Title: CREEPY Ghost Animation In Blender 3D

So I was first inspired by this artist right here, Stu Zor. I think that's how you say his name. It was made in Unreal Engine. He's an awesome artist, and it really inspired me to make my animation.
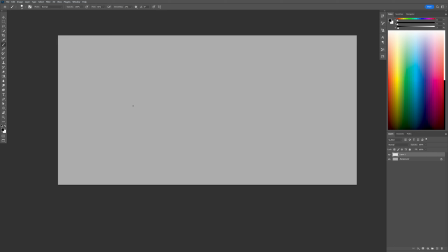[0:18]
So first I started with going into Photoshop and sketching out just a sketch of the assets that I wanted to make, how they're gonna look, and just breaking everything down. So I drew out a figure with the cloth, a sketch of the woods and the composition of how I wanted the trees to look,
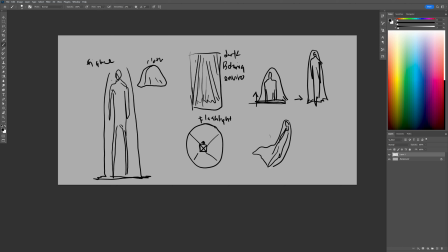[0:36]
and then a bit of brainstorming on how the character was going to animate and come out of the ground and everything like that.
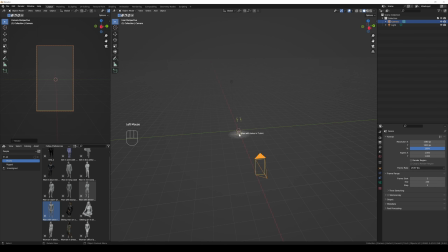[0:44]
So in Blender, I brought in a object of a person, and then in edit mode, I grabbed the parts that were specifically not the joint areas and elongated those using the proportional editing tool.
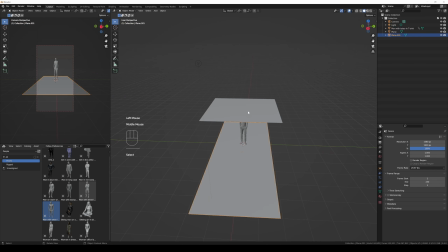[0:56]
Once I had them at a height that I thought was like creepy and tall, I set up a ground plane,
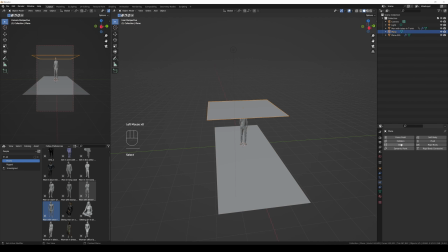[1:03]
made that a collision, made the guy a collision, and then put a plane above his head and made that a cloth object.
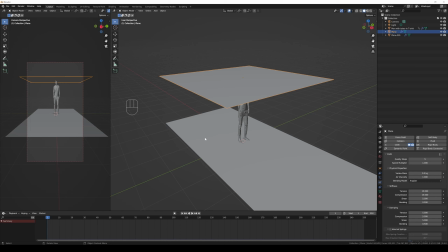[1:10]
So Blender's cloth is very finicky. It's not perfect, and it can kind of, put bluntly, can be a pain in the ass sometimes working with it. You can see like after an hour of rendering and baking this one simulation, this was the result.
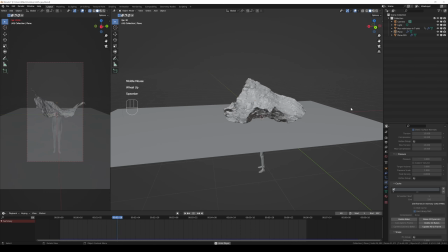[1:28]
Yeah. Not fun, especially because when it glitches like this, it takes like twice or 3 times as long to render. So you think it's going to be like this really great render, but you come back and it's broken.
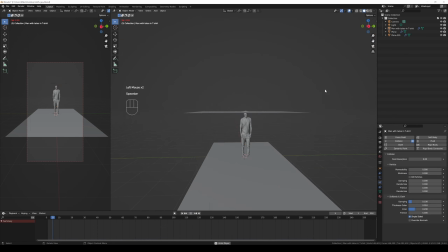[1:42]
So after tweaking the settings just back and forth, I eventually landed on this, and I was really happy with that.
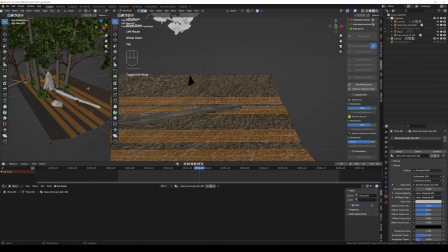[1:53]
Next, I went into straight building out the environment because, again, I have my sketch. I knew what the camera needed to see, and I just started building out from there.
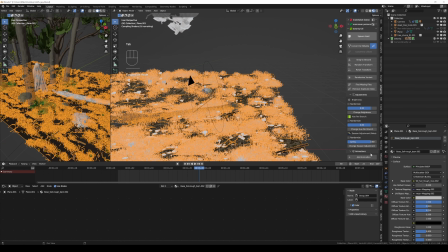[2:03]
I'm using this add-on called Botanic, and it is an add-on that lets you just, it's like one-click vegetation. And it has a bunch of these presets and settings and seasons and everything like that.
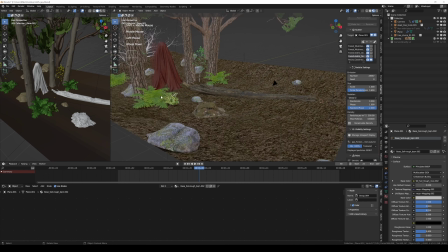[2:16]
It's really, really good. So I use that to populate pretty much the whole scene. I click on the plane, spawn different grass types, forest floors, all these things, and then adjust them as needed and whatever looks appropriate.
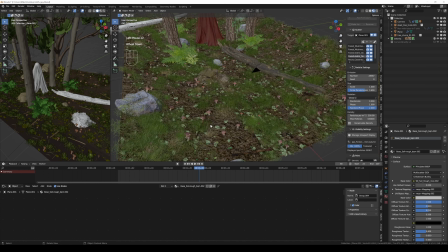[2:30]
I thought this arrangement looked perfect for me. And then I also used it to bring in a lot of the trees.
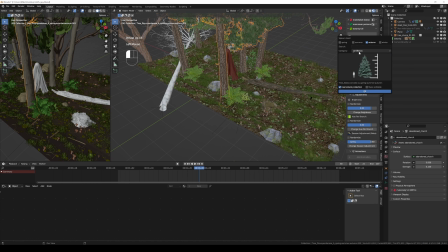[2:38]
You can spawn these trees in there, and there are all these different types. I wasn't really paying attention to the types of tree.
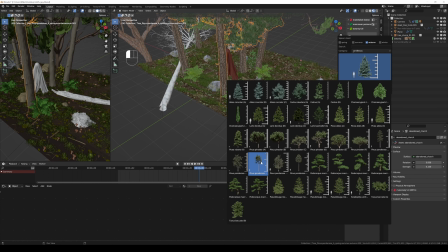[2:43]
I just wanted something with a bark, like a long tree trunk. That was just what inspired me, and that was how I was imagining.
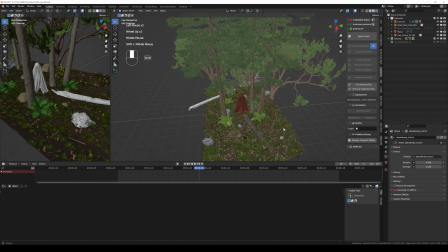[2:50]
Like when I think of a scary forest, I think of this just vast space, pitch black or dark, with really skinny trees everywhere.
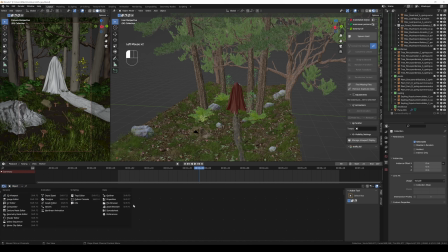[2:58]
You don't really see like bushy, beautiful trees. You just see these kind of like tree trunks, and it's creepy looking that way.
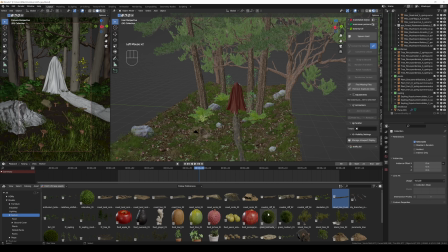[3:06]
After I placed all the trees and all of the ground assets, I also went into Polyhaven, the Polyhaven add-on, and they also have a lot of really good free foliage, like tree stumps and tree logs,
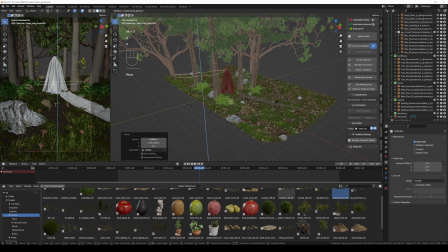[3:20]
and even their tree assets in Polyhaven are geometry nodes based, so like really customizable, pretty amazing stuff for being free.
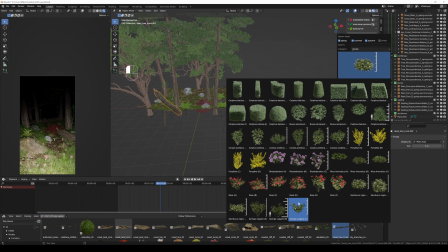[3:29]
I then filled out a little bit more of the environment, broke up the horizon line,
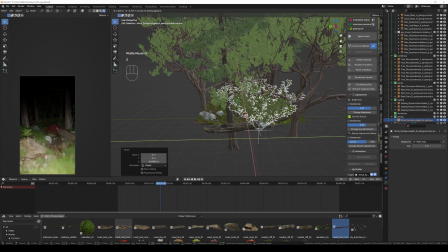[3:34]
and just kind of filled it out a little bit more with these bush assets from Botanic.
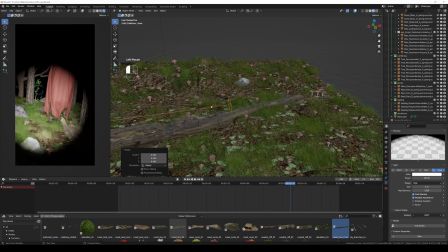[3:40]
So once I had the environment and a place that I was really happy with, the next step is to start setting up the camera animation, which is like a big part of this whole thing, and the lighting. Because I think the lighting is a big part of why this looks realistic, why this looks creepy. And the idea was to have the camera feel like a phone camera. So it's in portrait mode.
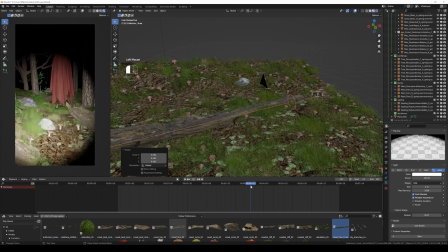[3:58]
Also, when you have the light, it's like attached to your hand.